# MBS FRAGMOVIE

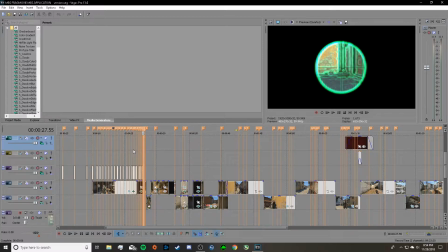[4:15]
So it takes all the edges that I can kind of find in this little condensed area, and then it lights it up the color that you select. And I use the colors that are on Brazilian flag, so I used white, blue, and green. Of course, I'm missing yellow, or whatever other color you want.
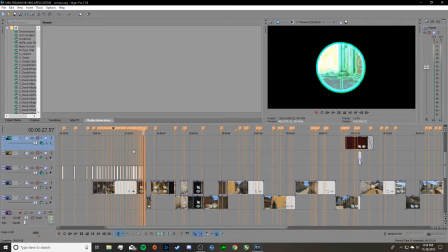[4:31]
And I do that, and then it also zooms out, which is a tool called the pan crop tool, which I can actually open up right here.
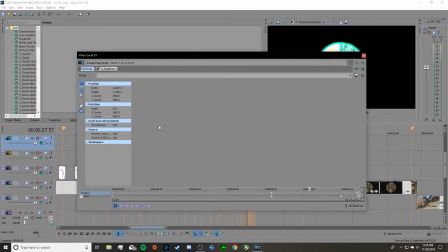[4:39]
So this is event pan crop.
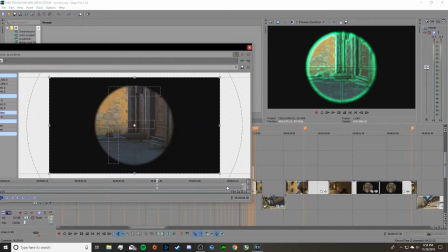[4:42]
So I can choose a point where I want it to start zooming out, and then I can drag this, and slowly over time,
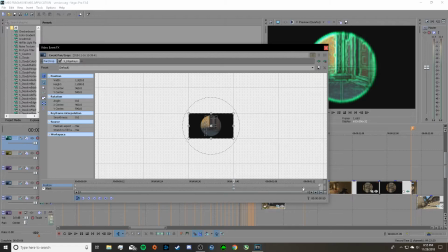[4:52]
it'll go from here to out here. Okay, never mind. Here to out here from the dragging kind of effect that I can do with that.
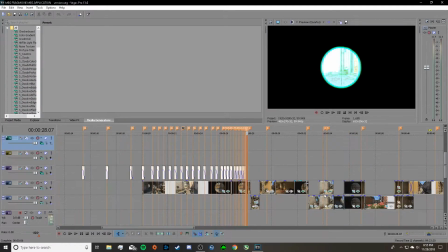[5:02]
And then another kind of transition or
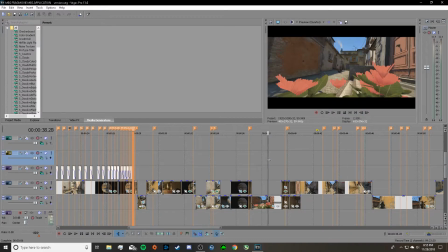[5:08]
a filming effect that you'll see are these little black barred cinematics. I use these pretty much to show whenever there's a moment that I want to capture,
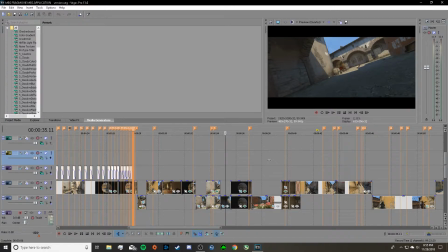[5:17]
such as a frag, which is it's just a term for kill that you use kind of for CS:GO frag movies. It's called like this would be called an edit or a frag movie, pretty much. So I have cinematics almost to every single kill in this clip.
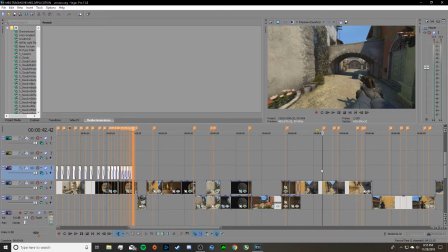[5:31]
The next clip, I decided, you know what, I'm going to change it up for this three-person spray down.
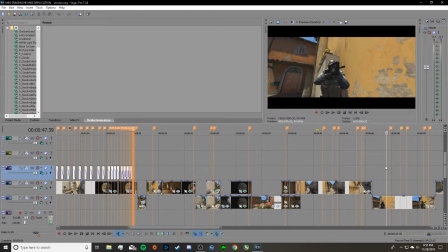[5:35]
I changed it up and I went with a person POV, kind of like 007 style-ish. I have the black bars here. And to do this, you actually have to go in game, you have to put coordinates down for where you want it to face on the person through the camera. And sure, for all of these, the cinematics, like this, all this stuff, you have to record this in game.
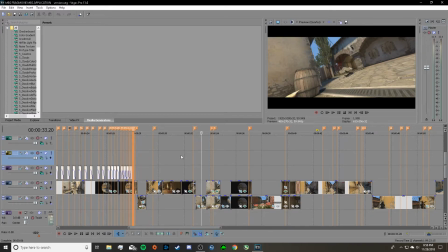[5:55]
And also, just getting the footage, you have to do a ton of commands to make it to have the no HUD, to have well, not really no HUD, that's pretty easy.
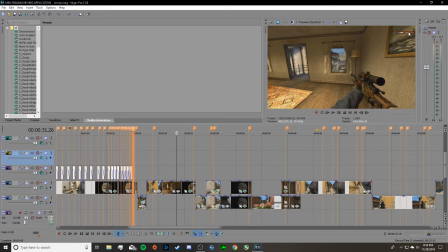[6:01]
To have it so it only shows up your kills and those last for the duration of the clip. Pixelating stuff in this if you want to block out some names that aren't good.
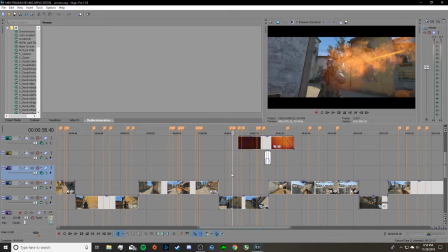[6:09]
Then as we go along, you see that I do the same effect that I did in the first clip, because these are part of the same clip, which you can see kind of up here.
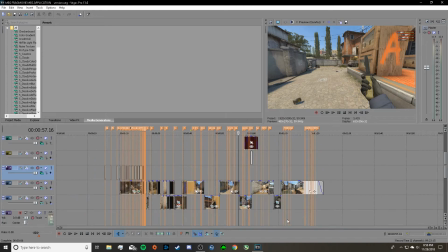[6:17]
It still has all the other ones. And also I add fade in, fade outs to everything. Right here, you'll see the intro when it's a little loading sign.
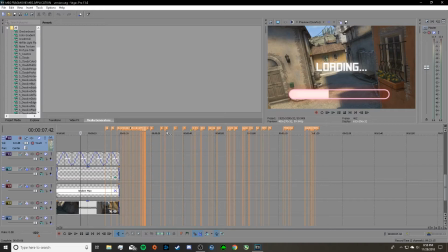[6:27]
So the way I did this was I took on top of here, this is a loading kind of thing.
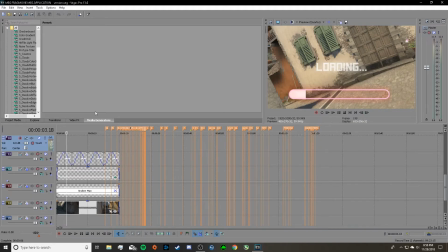[6:34]
So I just took font, I made it glow, and then I made it so it would fade in and out constantly. So it would kind of show like this little loading effect on the text. And down here, you'll see this is a loading bar, the blank version. And one below it, this is actually a full bar. It's an image of a full
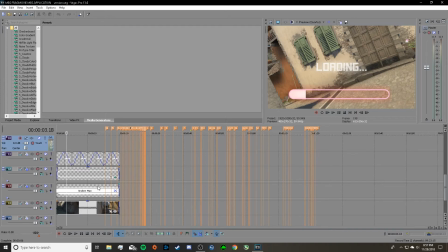[6:49]
bar. I placed both these in the same position. I put an effect called a gradient wipe. It's a transition, but you can just use it on this. So then it slowly fills up the hallway. And then down here, we have my regular footage, which is actually sped up from the original.
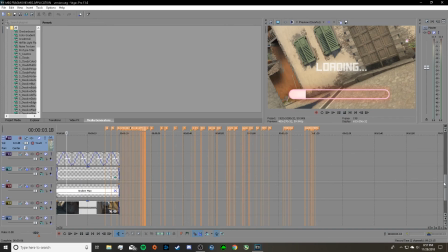[7:03]
I originally took this at 1/4 speed, and I sped it up so it would be easier to edit with. And so it's just a very, very smooth cinematic. And that's pretty much everything I have to say. So thank you for watching the Frag movie, and I'm thinking about trying to do a little bit more, and this is a blast to do. So thank you.